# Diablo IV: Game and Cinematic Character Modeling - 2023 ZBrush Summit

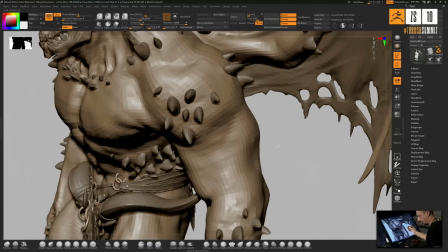(41:52)
That one? Okay, thank you. All right, so what I do, I take just the standard brush, and I use the alpha, stock alpha, I think alpha 60,
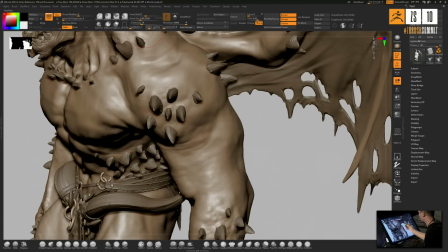(42:01)
and put the intensity down to 14, so it's not that harsh to the surface.
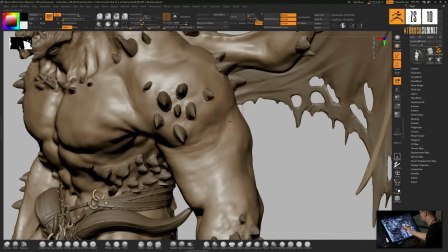(42:08)
And what I do is, I try to follow the flow of the anatomy a little bit. So what I'm going to come in and hold Alt, so I'm carving inwards. And just go ahead and try to follow this here a bit, because I'm knowing this, he has those spikes we go around.
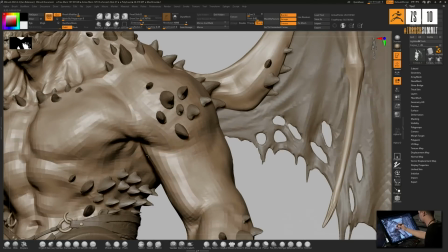(42:28)
And even here on the pecs a little bit. I'm not doing the entire thing, more like this section here for the sake of time.
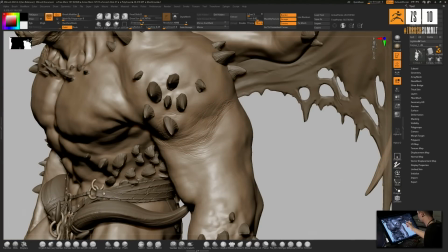(42:35)
But I keep it very loose. I'm holding my pen like this, so I'm not pressing really hard. This is more like to mimic the flow of skin on this arm.
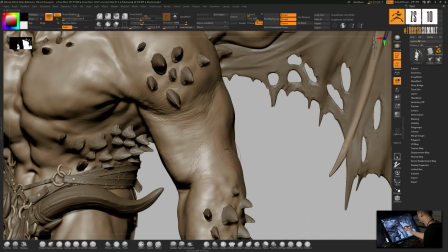(42:47)
That comes down here.
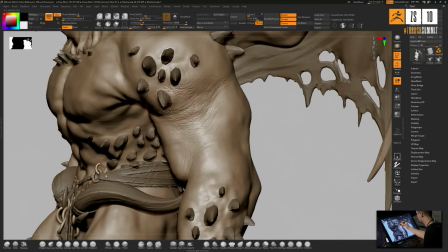(42:54)
Okay, maybe around those spikes again. And I try to repeat it at a certain point more often to get it a little bit deeper, to add a variation in the intensity and the scale, to have a bit more contrast,
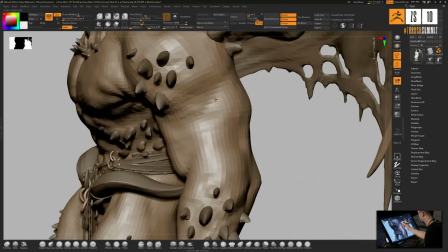(43:08)
especially in areas that wrinkle a lot.
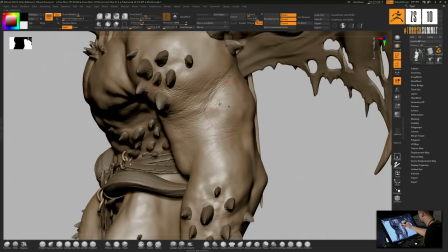(43:14)
I know there's the triceps over here, so I'm trying to come around this one.
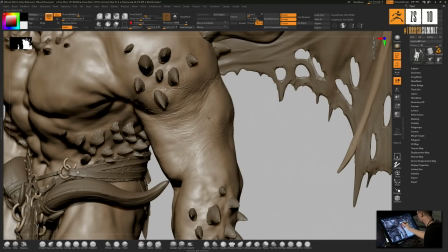(43:20)
Right there, and then go lower with the intensity a little bit. And go a little bit harsher.
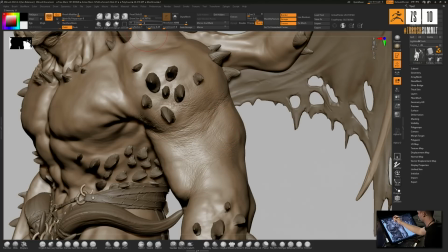(43:29)
There we go. So this is how usually I would start. And then crank the intensity out a bit more, scale down,
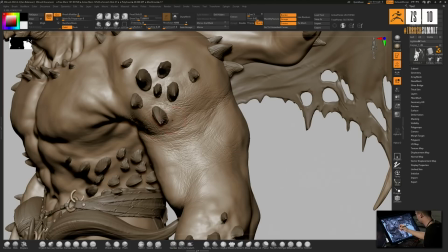(43:35)
and then again I go into these areas that I mentioned before that I need a bit more of the wrinkle. So we got this contrast between less intensity and more intensity that makes the whole skin look a bit more interesting here.
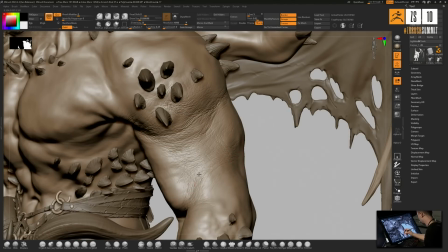(43:48)
All right, so far for this brush.
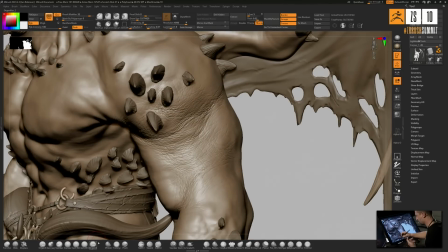(43:52)
Then I can use the damn standard. I have my own version that I made a couple years ago. It's very much similar.
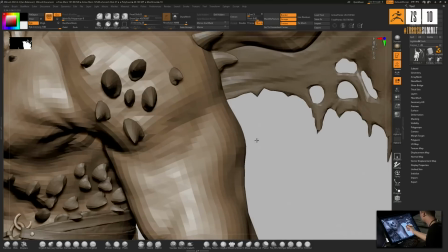(43:57)
It uses the same alpha, but it has pretty much the same effect.
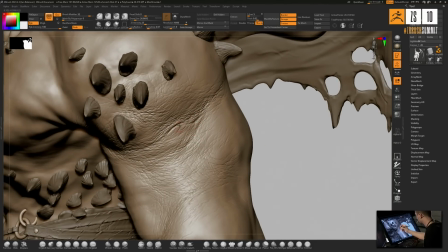(44:02)
And I go in and I carve in some of these a little bit more, so I have something like
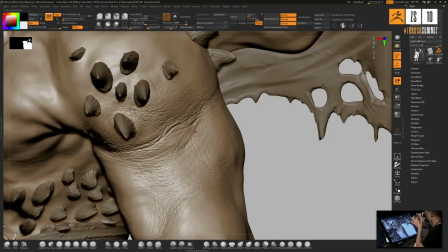(44:09)
these deeper, sausage-y-like wrinkles going on there.
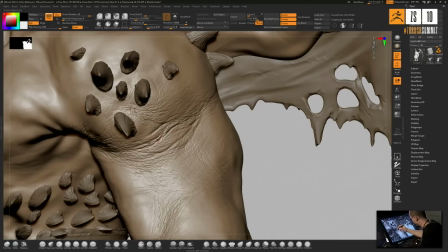(44:16)
And I still try to try to maintain the flow of the skin, the flow of anatomy.
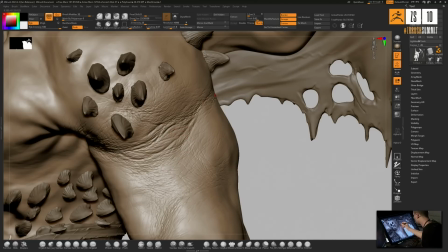(44:23)
Wrinkles, I think usually they follow, or they start to appear kind of perpendicular of the stretch direction of the muscle. So when a muscle contracts this way, I sculpt wrinkles that way.
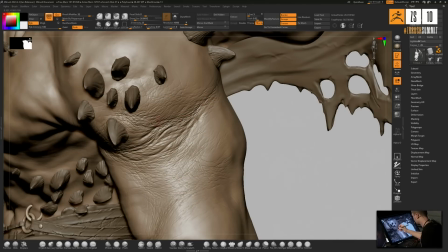(44:41)
Let's go in.
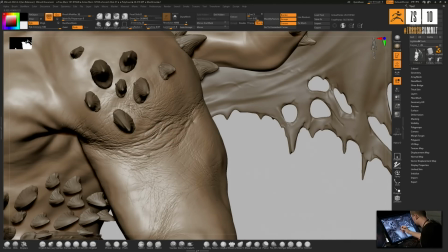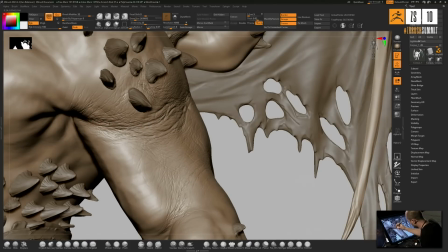(44:47)
Here a bit more.
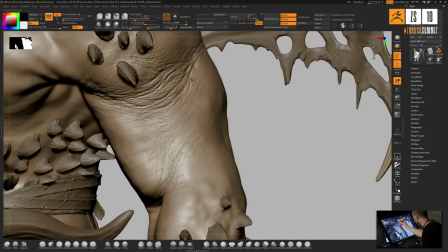(44:50)
I'm not trying to be super photoreal, but believable enough to make this look interesting and look like it could be real leathery skin,
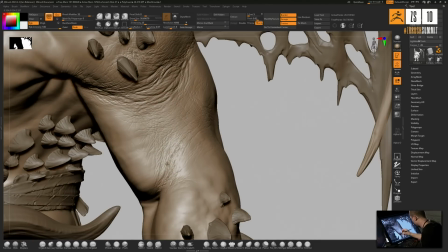(44:59)
but at the same time still staying within the realm of the Diablo art direction, which has all these nasty skin surfaces, creatures, and stuff. So going a bit more.
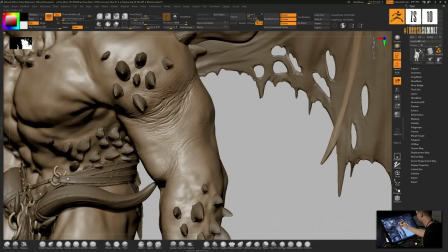(45:11)
So I try to go less, so it's like a gradient, more like a fade into his arm, and then it comes back here at the elbow section.
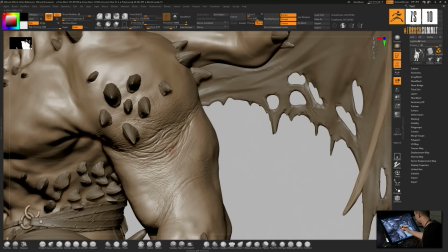(45:20)
And that's one really important point, I think, when it comes to skin or creature skin in general, is skin transitions.
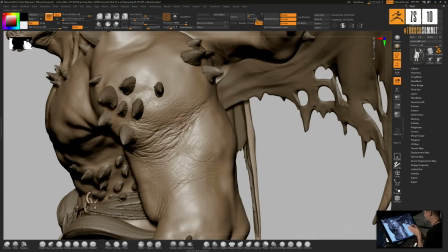(45:26)
So that one skin doesn't stop harshly at another.
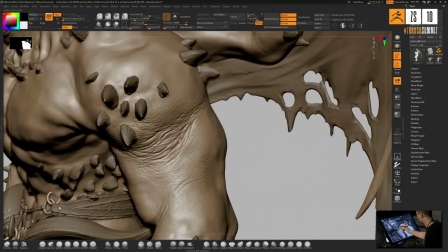(45:30)
So skin transitions is a big thing in surfacing or sculpting creature skin in general.
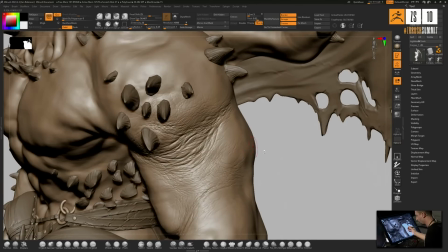(45:36)
So I took the
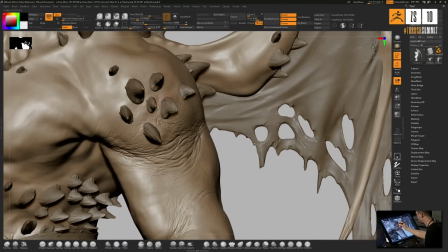(45:39)
inflate brush, and what I'm trying to do is incorporate these spikes a bit more because they grow out of his meat skin over here.
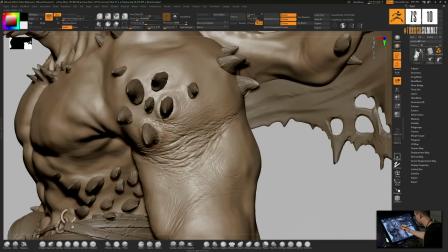(45:49)
And I like the inflate brush in this case because it takes the details I already have and it squeezes them together.
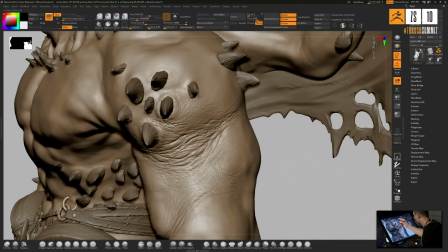(45:54)
That creates this nice effect.